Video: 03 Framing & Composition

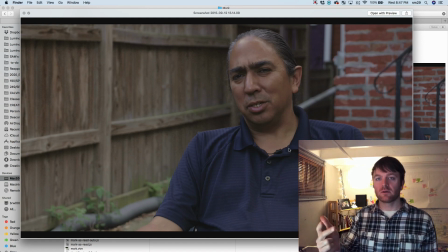I didn't have to worry about color because it was all, it was all daylight. Didn't have to worry about intensity other than setting my exposure. I'm thinking about headroom and rule of thirds. I'm thinking about look room.
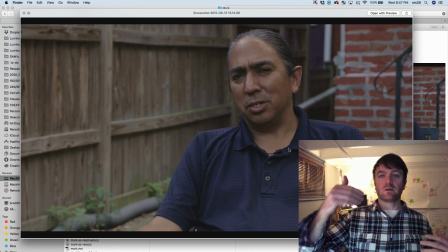I'm thinking about depth, leading lines, distance between background and subject, and I'm thinking about color and tonal contrast. So for me, that's sort of my formula for doing interview setups, even when you don't have fancy equipment.
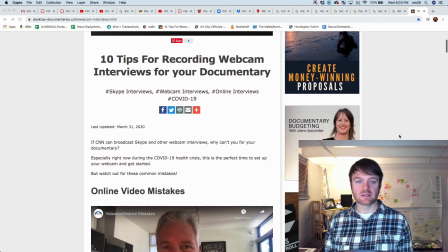Okay, lastly, webcam interviews. Several of you asked me for some tips on this, and it just so happened that I got this coming across my
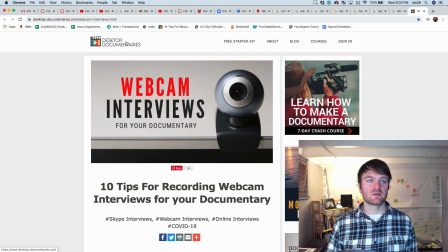coming into my inbox last week from this thing called Desktop Documentaries, which I subscribe to.
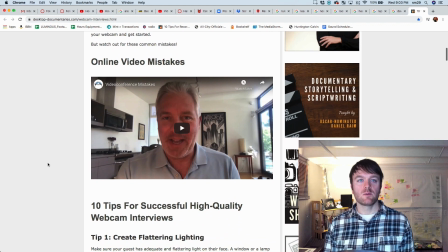10 tips for recording webcam interviews for your documentary. I will send this to you so you can look at it yourself, but this is really nice.
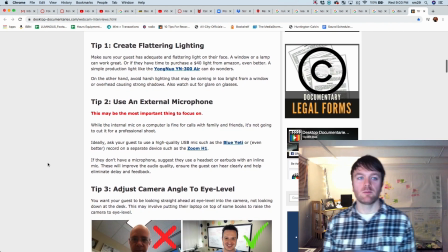Try to create flattering lighting. Okay, that's pretty complicated, but we've been talking about it a lot now. An external microphone, if you have it, which hopefully you do.
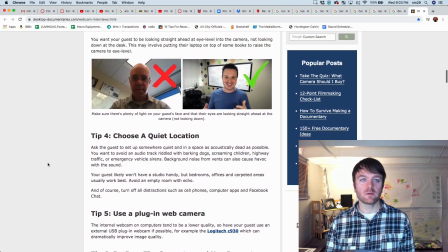Adjust camera to eye level. Quiet location.
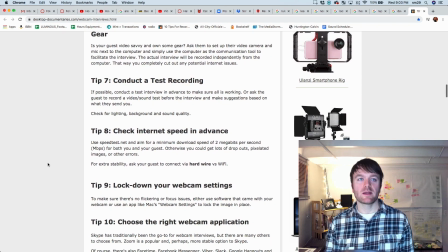Use a different webcam if you can. Bypass the computer audio. Conduct test recording.
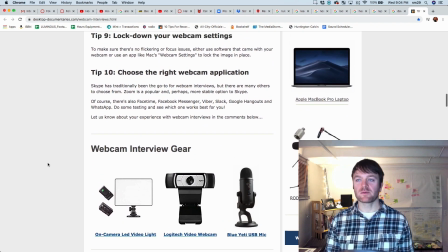Check the internet speed. Lock down your webcam settings. Choose the right webcam app. So I'm going to let you look through this, but for us to discuss really quickly, or not discuss,
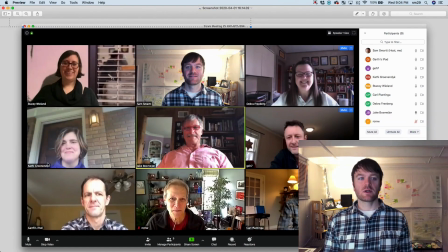I guess for me to demonstrate, I did a screenshot today of our department meeting, all of the faculty from the comm department, just so you could get some examples of different webcam setups. So the things that people will naturally do when they're just told to hop on a conference call. So this is, I think, kind of instructive,
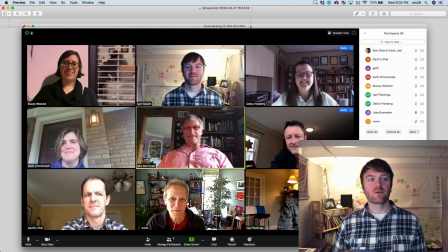and I'd like you to look at these sort of through the lens of the things that we've been talking about. So a couple of examples. Romanowski and Plantinga down here at the bottom,
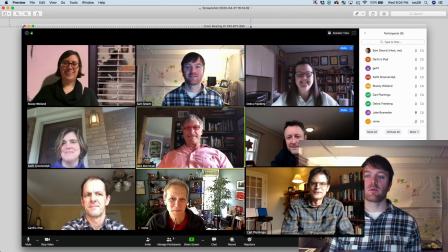you can see that they're having some problems with dynamic range because the light coming through the window is just too bright compared to the other side. So if they had some diffusion, like that shower curtain that was mentioned in the one video would be really helpful here,
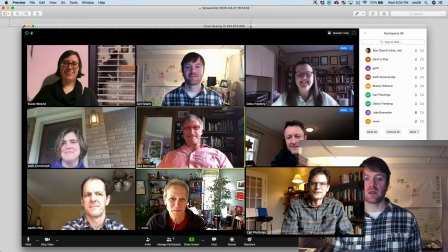or some sort of translucent white curtain, or potentially a bounce, like a big piece of foam board or something like that. I even used a pizza box one time for a bounce in a situation like this to fill in some of the shadows on the other side of the face.
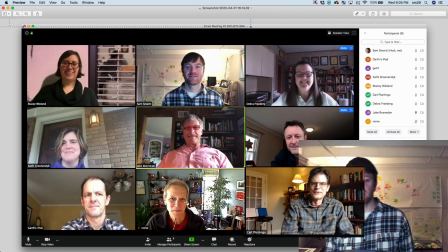Now, that said, they do have, you can see that like here, at least Romanowski has one color temperature throughout, whereas Plantinga has this very obviously different, what we would call a practical, a light that's in the scene in the background.
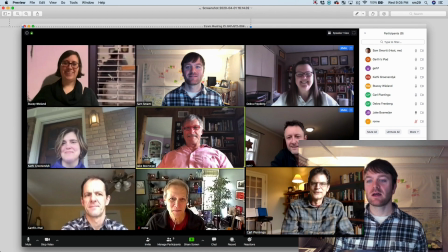Now, that doesn't bother me so much. I mean, the composition's not great, but at least it's not a light source on his face, which is giving mixed color temperatures.
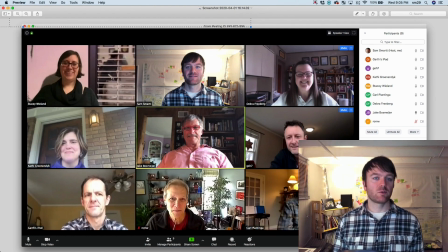Let's see. We've got some overexposure here. You can see several people are looking up. 1, 2, so let's see. Garrett, Jake, Kathy, Garth, they're all looking up. The computer's looking up at them, which is really awkward, so make sure to get it on eye level. Professor Whelan here is using the green screen to simulate the office background, which was clever.
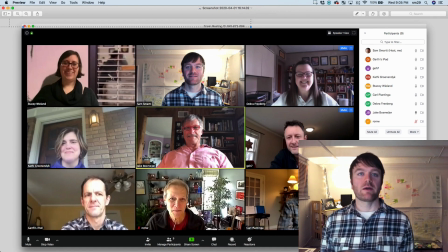My setup is not good. I mean, you've been looking at it now for a long time, and this is where my office is. Sorry, but the light is behind me. I actually do have amber gels on that light to try to make it the same color temperature.
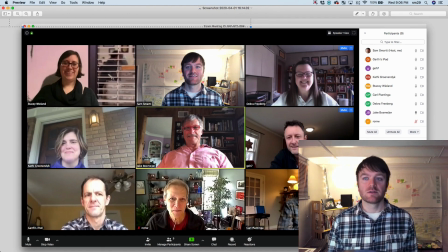But I mean, for one thing, the main light on my face is the computer screen. So like if I go to a different program here, like if I go to Premiere, I mean,
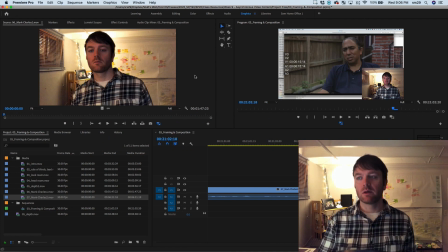look how much the light changes based on the fact that Premiere is mostly dark versus something like this.
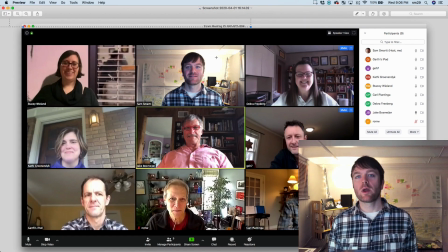So that's one thing for me, and then I'm way backlit because my primary light in this basement office is behind me. If I turn it off, I'll turn it off.
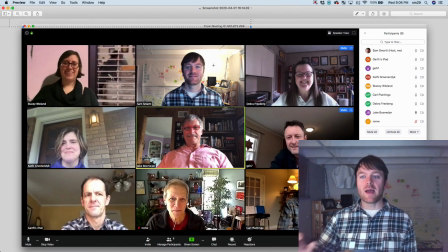I know you're only seeing a thumbnail down here, but the background becomes very, very grainy, especially at night when I've got no daylight.
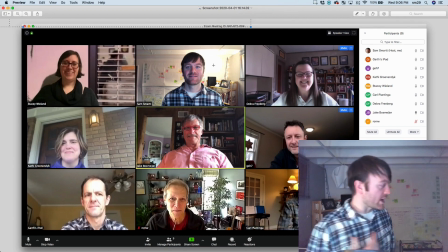So I basically have to leave that on.
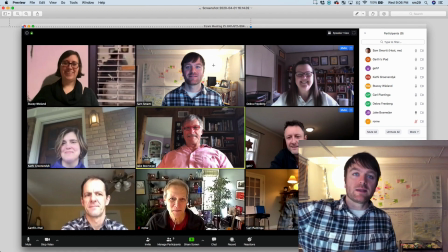I will say that if I were to point my desk lamp at myself directly, this is what it would look like.
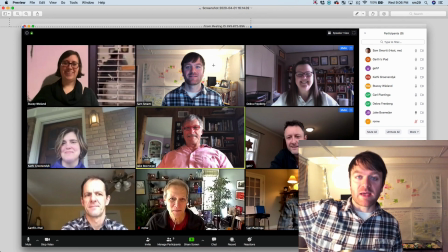And this may be your instinct, like point lights at people, right? But this is going to be harsh and not look very good.
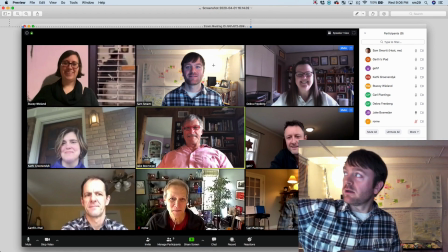So I have this bounced into the wall and into the ceiling to give it a softer look.